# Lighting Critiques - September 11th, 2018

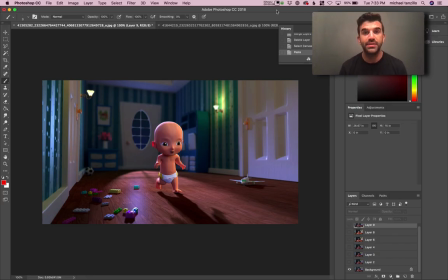0:06 Hey there, Vidette. So I wanted to give you an update to your updates that you posted to the Facebook group. So yesterday we were talking about getting the character to read a little better and getting the attention focused on the character. And we were going to do that with getting the character to be light over dark. So you've created a couple posts here.
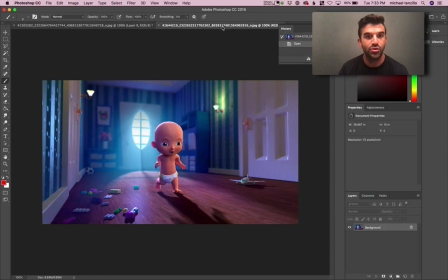0:25 You've got this one without the volumetric light and this one with the volumetric light. Now, while I like the kind of wow factor and fantastical element of this, I feel overall that the composition,
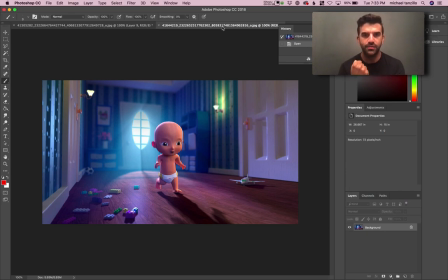0:39 it's just a little bit too much fighting the brightness in the foreground, and it just feels a little bit too, it's just like it's a little bit too much for a night scene. So if it's my preference, and again, I'm just going to talk my preferences. This is your shot and we're here to help you. So I'll just talk through the way that I would approach it.
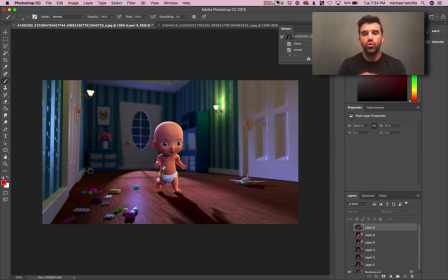0:56 So I would go back to this one and start from here and really try to push and pull the values to get the character to read forward. And also we talked about getting warm values over cool values. So what I did was I created a little bit of a mock-up to kind of simulate the way that would go. Again, this is a 2D mock-up. It's just done here in Photoshop.
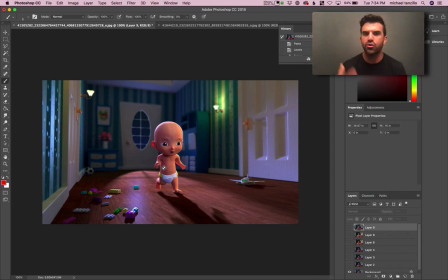1:14 I like to do this with my own work because it helps me kind of get an understanding and a grasp of it a little bit better. It's not meant to be the final product, as you'll see, but I'll just kind of show you my process here. So the first thing I did was I looked at this and I thought, like, how do we get this character to read more? How do we get the attention more on the baby?
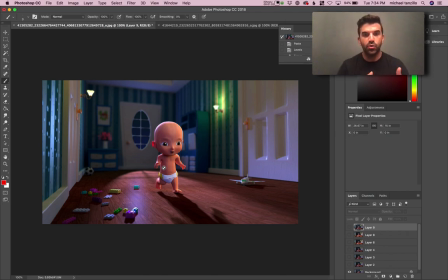1:32 Now, I thought that it's nice that we're getting more brightness in the foreground and darkness in the background. I think we can push that even further. I went ahead and darkened up the background even further, and getting those values to go down creates the brighter tone of the character to move forward a little bit.
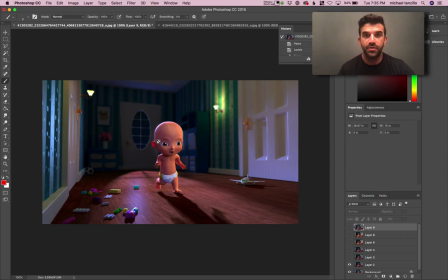1:49 You're doing a really nice job of getting depth of field in there and creating a little bit of background blur. I think we can push that even further and get it even blurrier, because now these lines start to go away and it becomes more about this shape where these values aren't going to be too distracting for us.
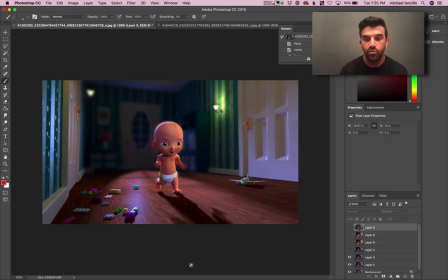2:08 Now, if we create that much background depth of field, we're going to want a little bit here in the foreground as well. So I went ahead and blurred up a little bit in the foreground. Now, obviously, you'll be using a Z-pass or a depth pass to create that depth of field, or perhaps like an in-camera depth of field render as well.
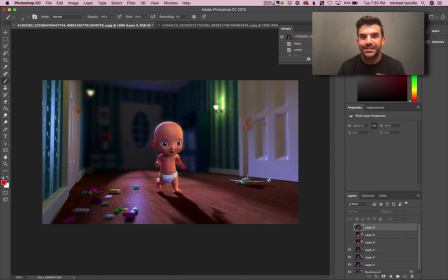2:27 But this is, again, just to give you a little bit of a visualization. Now, is this more than a realistic camera would have in this setting? I think probably it would be, because this looks a little bit like a wide angle lens,
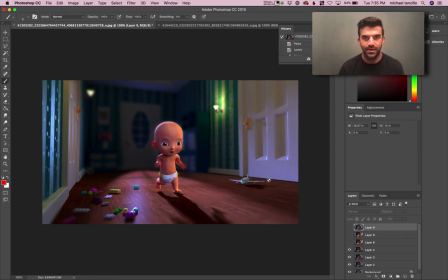2:40 and usually it's more telephoto lens get more depth of field, but I think we can get away with it. I think we can push this and use our artistic license a little bit to create these values. From there, what I went ahead and wanted to do, because my thought was like the baby's getting some nice warm light, you're getting some good shaping,
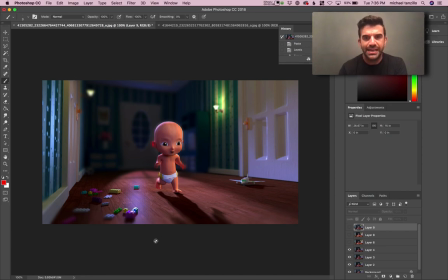2:58 but we're not really seeing it in the environment here.
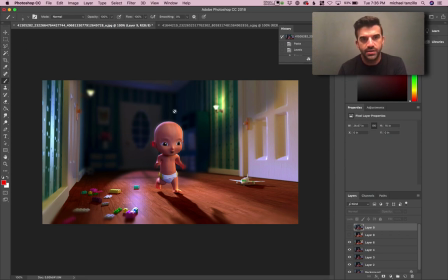3:00 So just an idea of creating some off-camera sconce lights to really bring some light into this foreground area and hit the baby. And now that we're doing that, I think we can even up the baby's value just a little bit more to get him to read over the background.
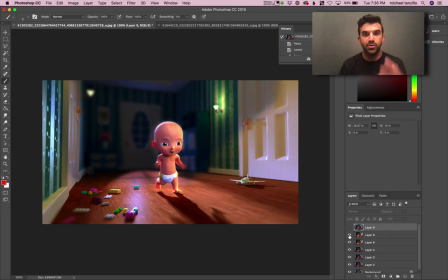3:16 So I think all of these things built together can create a nice composition. And then from there, we can get into some more specifics, like we can do some more shaping on the eyes and do some subtle detail on the skin, deal with like how we're going to make these Legos look a little better,
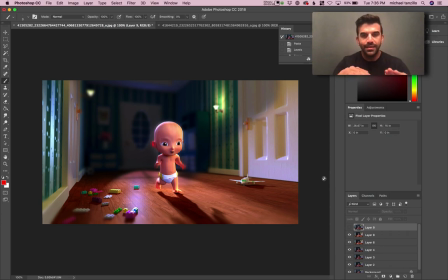3:33 some natural vignetting, all that kind of good stuff. But I think this is the structure that I would work on moving forward. So take a look. Again, here's where we started and here's where we ended up. But just take a look.
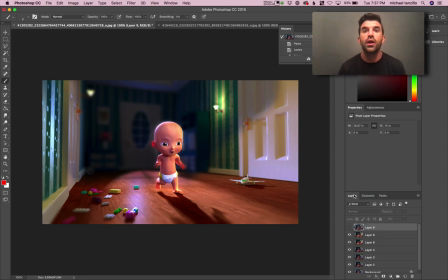3:47 Let me know if this feels right to you, if this is the direction you want to go, and we'll work towards that. And I can't wait to see how these things progress. All right, happy lighting.